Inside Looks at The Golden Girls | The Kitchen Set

Hey everybody, welcome back to another episode of Stay Golden Inside Looks at the Golden Girls. I'm really excited today to dive into the kitchen portion of the set. Last episode we did the living room, this week the kitchen, where most of the action takes place in our favorite show. So sit back, relax, and stay tuned to learn some tips and tricks and some secrets you might not have known about our favorite show. Stay tuned.
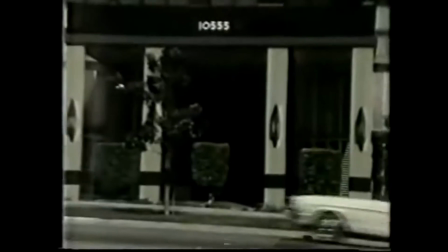Much like we found with some details in the living room, the kitchen made an appearance on another show before it was a hub of activity for the four Golden Girls.
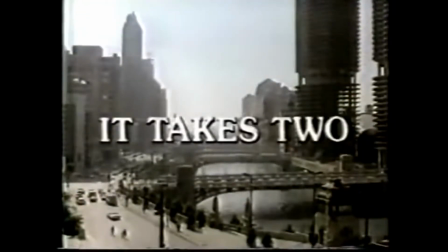The kitchen set was originally built for a 1982 Susan Harris sitcom, It Takes Two, starring namely a young Helen Hunt, Patty Duke, and many others.
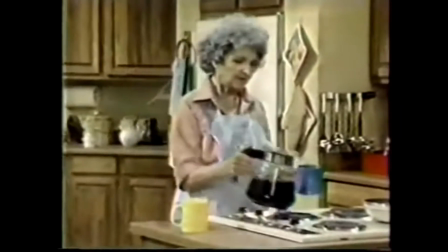Like the Golden Girls, the show was also produced by Paul Junker-Witt and Tony Thomas and also written by Susan Harris.
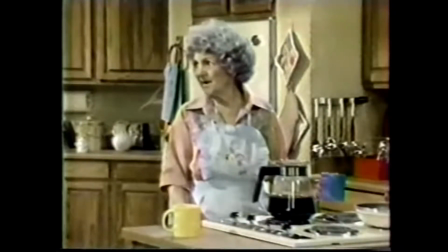The show, running only one season, revolved around Sam and Molly Quinn, who were just those two hard-working career professionals,
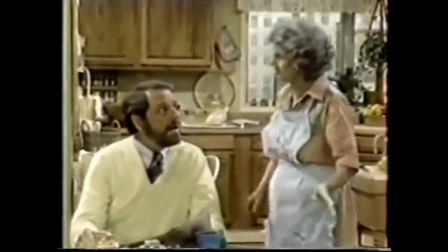just too busy with their professional lives to pay attention to their children and to each other. The kitchen set actually threw off the whole layout for the house. As we talked about in the last episode, the layout of the house based on the set and what we see in the show just makes zero sense. And the art team with the Golden Girls recognized that. In fact, the production designer, Ed Stevenson, whipped up the pilot layout for the show that only included Blanche's bedroom, the lanai, and the living room in just a few short days. Time was of the essence in getting the pilot out for the Golden Girls. They tried so many different ways to make it make sense, but according to assistant art director Michael Hines in interviews after the show was off the air, he admitted the kitchen created an issue no one could ever solve. And they said they would fix it if they made it past the pilot episode, but we all know that never happened. All eyes are on that kitchen table for most episodes where the girls spend what's portrayed as hours chatting and eating about life.
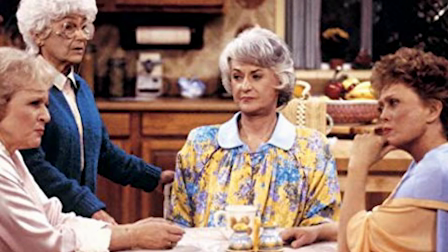But did you ever pay attention to just how many different tablecloths we see?
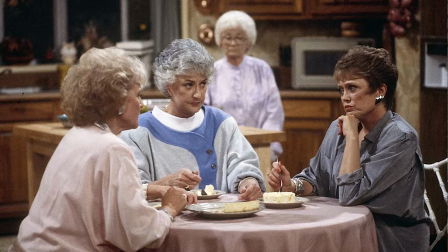Most homes only have a few tablecloths. I know that I only probably have 2 or 3,
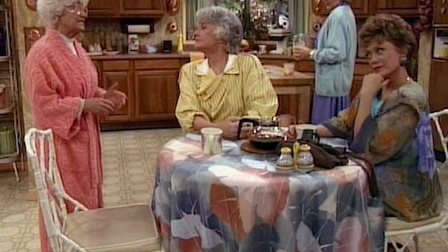but it's reported that the wardrobe rack on set had 60 to 75 tablecloths at any given time for the set of the Golden Girls. This is because the patterns would clash with the girls' fashion. I mean, think about how loud some of their prints were that were just so signature 80s. Most also know that Estelle Getty was horrible at memorizing her lines, so the tablecloth would cover up where she would tape either a piece of her script or any other thing that she would write to remind herself of her lines. You might also notice that the 4 women never all sat at the same table at once, in all those chairs that way. And that's because they didn't want any of the girls to have their backs to the audience or to the TV,
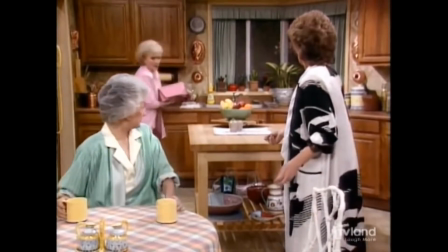or try and squeeze them all awkwardly around that little bistro table. The seating at the table was also situationally dependent.
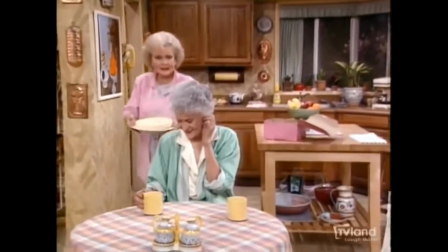Obviously, Dorothy was always primarily at the center because she's kind of the lead and the anchor of the show, and we watch her
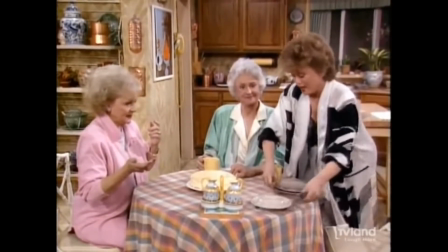reactions to the conversation and usually the ridiculousness she hears from either Sophia,
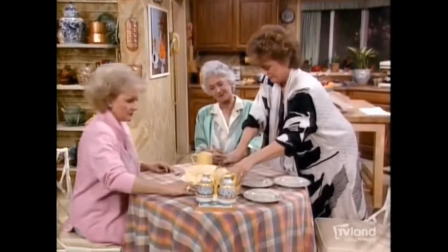Blanche, or Rose. And what determines who sits on either side of her is based on exits from the scene. So whoever needs to exit through the garage, whoever needs to exit through the swinging kitchen door, that determines where at the table they're going to sit. So think about that the next time you watch the show. We also have to remember Bea Arthur was super tall. Or I think she's recorded as 5'9.5" or 5'10". She looks tall on the set, but 5'9" today, we don't consider it too tall. So she also needed to be at the center of the table for that reason. In some of my reading about the show and reading some interviews and some other books that fans and others have put together about the show,
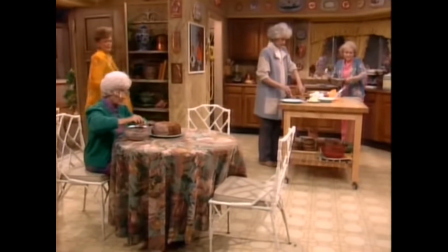there's an interesting debate that's going on between Betty White and Rue McClanahan,
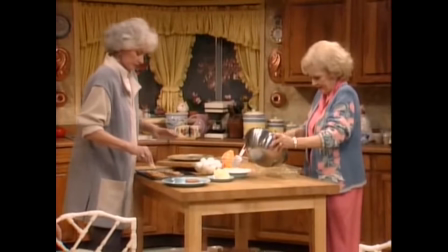and that's about Rue actually eating the cheesecake or any of the other treats that they eat at the kitchen table on the show.